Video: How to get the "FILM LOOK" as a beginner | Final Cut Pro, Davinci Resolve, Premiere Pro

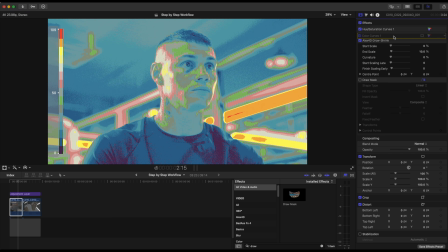729s
I've already gotten this to a point where I am satisfied, right? And now what I would do is go back into dehancer and turn off the profile, right?
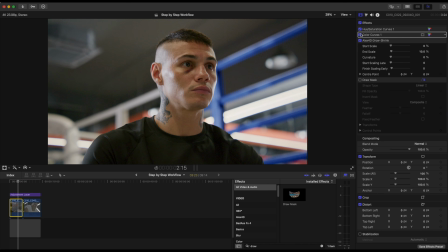745s
Ultimately, now look at where we are. We've gone from this to this, right? This is off and this is on, off, on, off, on. It did bring in just a tiny bit of contrast that I like, but it also just,
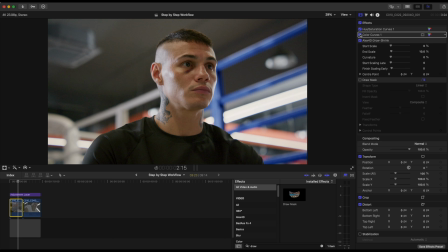763s
was saving some of that overexposure that's going on this side of the frame. Now, with that being said, having gotten this to an acceptable level of brightness,
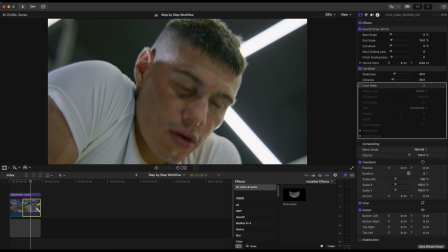774s
okay, I think I would do the same for this as well. I think that the face here is just a little bit dark,
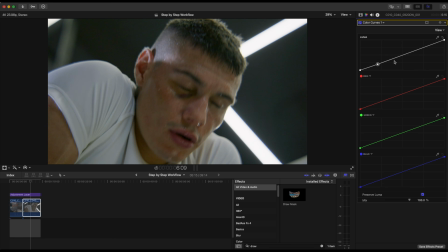781s
and what I can do is bring this down a little bit and just bring that midtones up just a little bit more, while we just tone down those highlights so that we can just get a little bit of brightness on that face. That's what we're going for, just a little bit of brightness on that face.
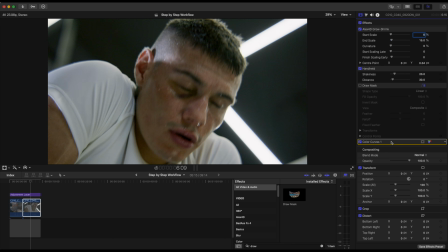800s
And if we toggle that on and off, let's bring that back to the top of the chain. The reason why I'm bringing this to the top of the chain is because I want to be processing that effect first before the Rec 709 transform,
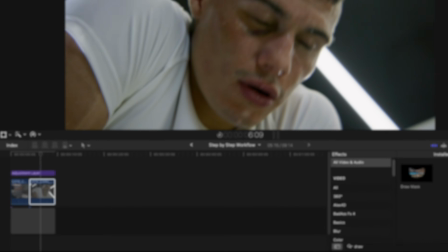814s
which is why you will see that I put the dehancer plugin on an adjustment layer that's above the clip, so that I'm working and doing all of these changes in the log image, while the Rec 709 is only the thing that's going to be going through the film emulation.
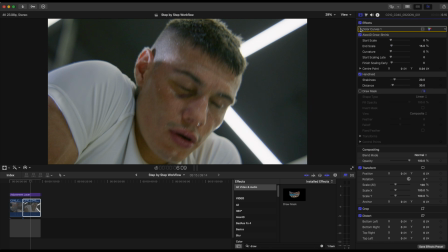829s
So now if I toggle that, on and off, on and off, on and off, you can see that we're getting some amount of contrast.
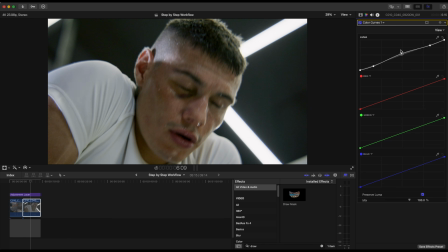836s
I'll probably just bring this up just a little bit more, just to give it that oomph, just a little bit, like so. So if we turn it off on, we get just, that extra bit of brightness in there.
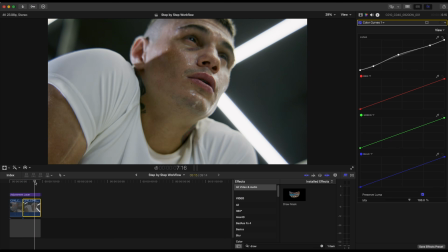848s
And then, at this point, I think that we are ready to go. Now let's go into film emulation. If you've been enjoying this video so far, please take time to subscribe, like, and share this video so that other people can find this useful.
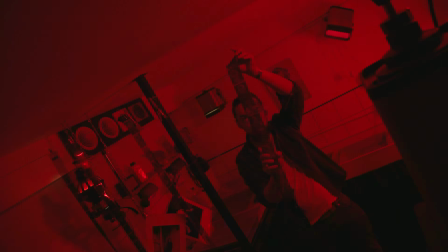864s
It really helps the channel, and let's get back to it. So now that we're here at this point, we come into the film.
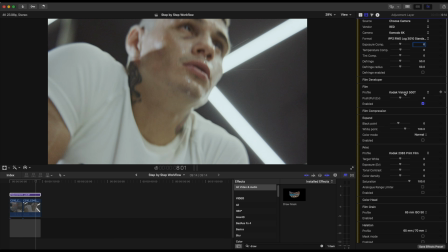871s
We'll turn this on. Now we've already decided that we were going to use the Kodak Vision 3 500T. I'm going to select that. And the first thing I will go straight away is to change the print.
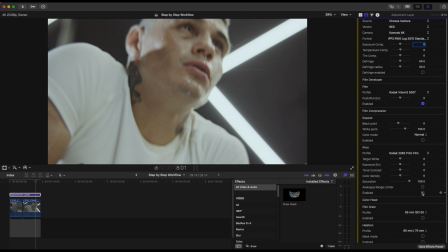886s
Kodak 2383 print film. I'll enable that, and straight away you can see where we are at.
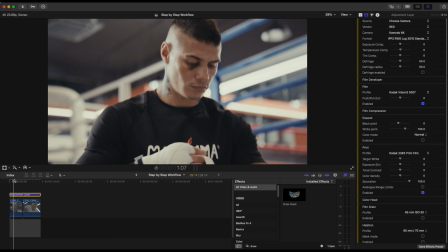893s
It does start to look more filmic. We're gonna, switch up a couple of things to make it look better.
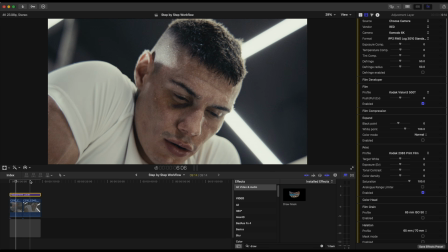902s
But I do like this feel of that it's given.
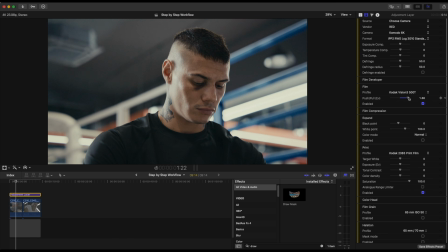908s
Now, what I want to change here is I will probably move this to about here, right? So that now I get that more concrete, harsh action movie type of look that we're going for in this place.
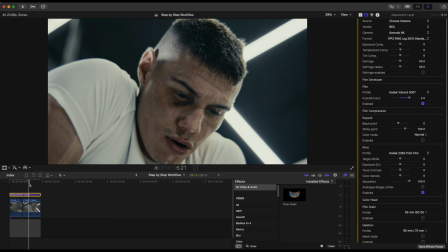924s
And you could see that here. It's so like it's grungy, and it's exactly what we're going for.
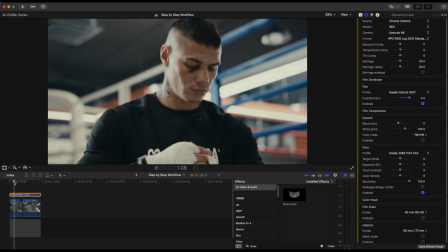931s
Just straight away, I'm already liking how this is looking,
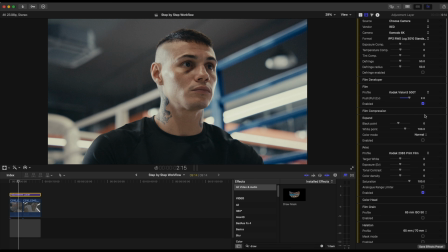934s
and I think the thing that I would probably want to work on would now be coming down into the print and just working around the tonal contrast. I think if I did bump that to about, let's say,
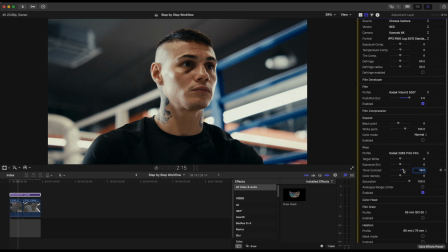951s
15, I like how it's looking on 15. So now we're starting to get that and that, like, yeah, we're definitely in on this.
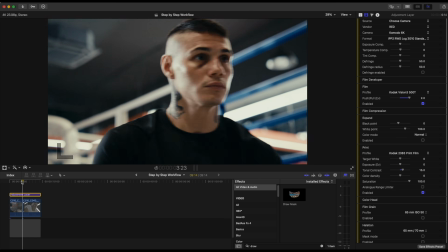964s
It's grungy, it's everything that you want it to be for an action scene.